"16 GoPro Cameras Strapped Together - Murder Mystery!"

So, Zane is one of our fearless filmmakers on our team. To be a member of Team Super Tramp, it's not just a matter of being a cinematographer, a director, editor. You kind of have to do all the roles. So, Zane is an amazing filmmaker and he is directing this shoot right now. I'm shooting behind the scenes, step back, helping with lighting. I just want to help that process because we're all on a team working together. So, it doesn't matter what your role is, you're just there to help cater to the story, make it the best possible.
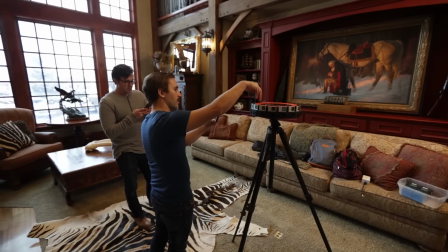0:25 I'm excited about this. 360's hard. It's kind of more like a play. I feel like in a lot of ways Because you're just kind of seeing a performance taking place because there's not a lot of camera angles to help you put into it I get to act next to Christian which I'm super stoked. Are you a fan of his work? I'm a huge fan of Christian's work. So from a director's perspective How do you approach the scene?
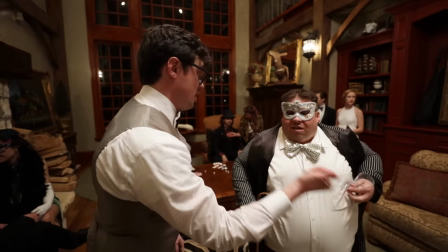0:43 I approach it kind of actually I go from the beginning to the end and I kind of fill in between But then I take each scene and look
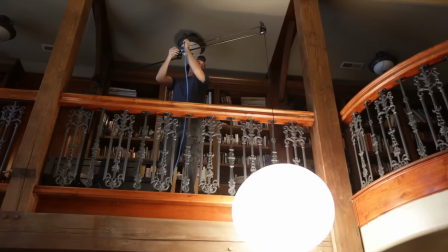0:49 at it separately So Devon is actually gonna light this place because GoPros is what we're shooting with and GoPros don't work well in low lighting So Devin is gonna make this place look natural, but it's gonna be forced,
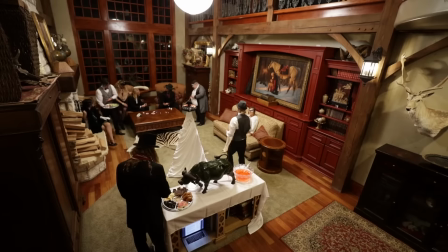0:58 but it's gonna look great on there Where's the camera going exactly the camera's gonna be here So you'll be able to see 360 most of the main action is gonna take place in this part. It's gonna be a lot of fun
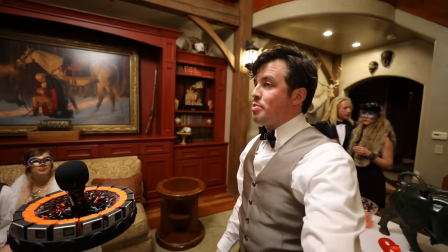You're seeing the director's process unfold
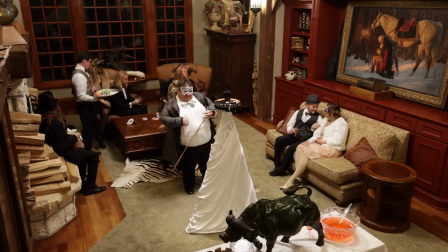1:18 So Zane because Christian is the main actor in this he's the one that's gonna carry the story through So all this focus is going on Christian right now then all the other people all the other parts They're gonna kind of fit into the puzzle problem solving 101
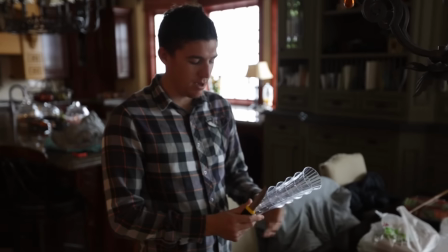1:31 Making it up as we go setting up really really cheap fake
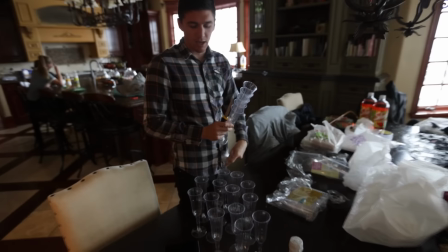1:36 Champagne glasses maybe that's what they're called and I've broken about six of them so Carter's the chef
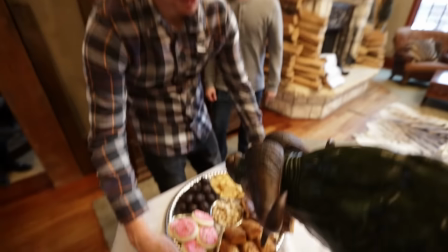1:43 Art department art department crafty is it edible?
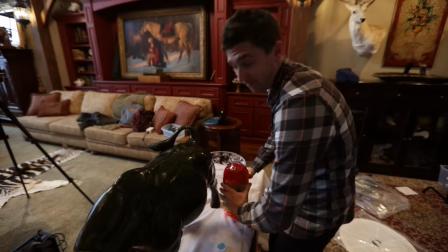1:46 It's all edible Shasta looks like red 7 up, but it's cheaper 20 bucks says she spills something before the end of the night, Brooklyn does.
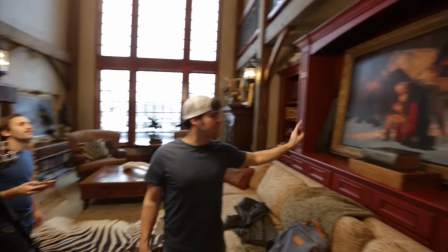1:56 So we've got a little bit of a glare going on over here, we've got a picture of George Washington, we're just trying to get the glare off, as Zane said, these cameras aren't amazing in low light,
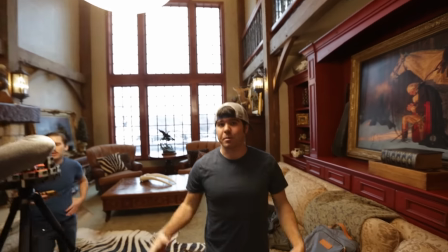2:03 so we're bringing in the lighting, this will bring the people's faces so they pop, because it's all about the people in the video, so we don't want them all dark, so we're bringing the light,
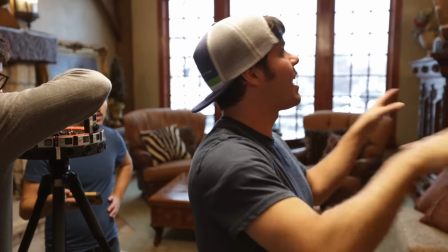2:11 and we can't put the light right here, like that's the thing with filming with 360 is you're looking everywhere, so you can't really stick light here and here like traditional filming, so you have to be really creative.
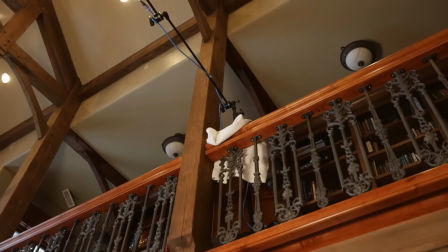2:19 I didn't have the arm long enough so I had to like have it slanted like this So if you look up there, it's like super ghetto rig all the actions happening around here
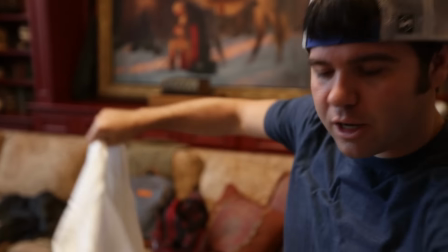2:26 So we're putting in a b-board so they call in the industry also known as a white sheet and the
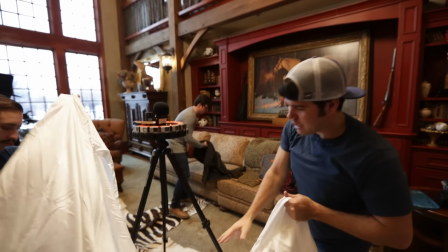2:32 light from right there look up there Bounces down here, and then this bounces back on the actors faces The whole goal with this is you
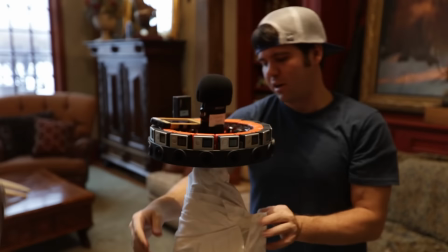2:39 want to see the light in their eyes This will reflect a little bit now This isn't gonna change the whole scene by any means,
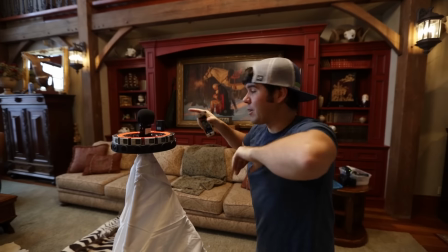2:45 but it will bounce some light a little bit We know exactly what we're getting because we're using this right here as a reference camera. We are filming this video at Brian's house Good friend of ours.
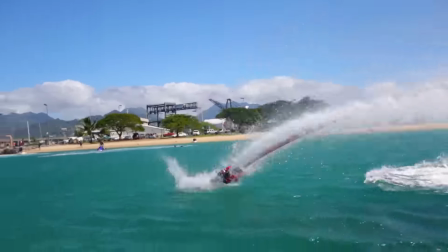2:55 We did a video with him with flyboarding way back in the day We also filmed the drone wars video here with Brooklyn. So yeah, we're just here as a team working together Everyone's getting ready right now about makeup. They're doing their own makeup because this is like a low-profile shoot But really excited about it
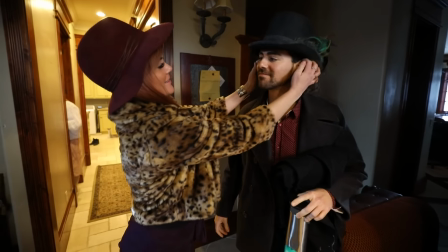So like usual Devon had a fit and ran off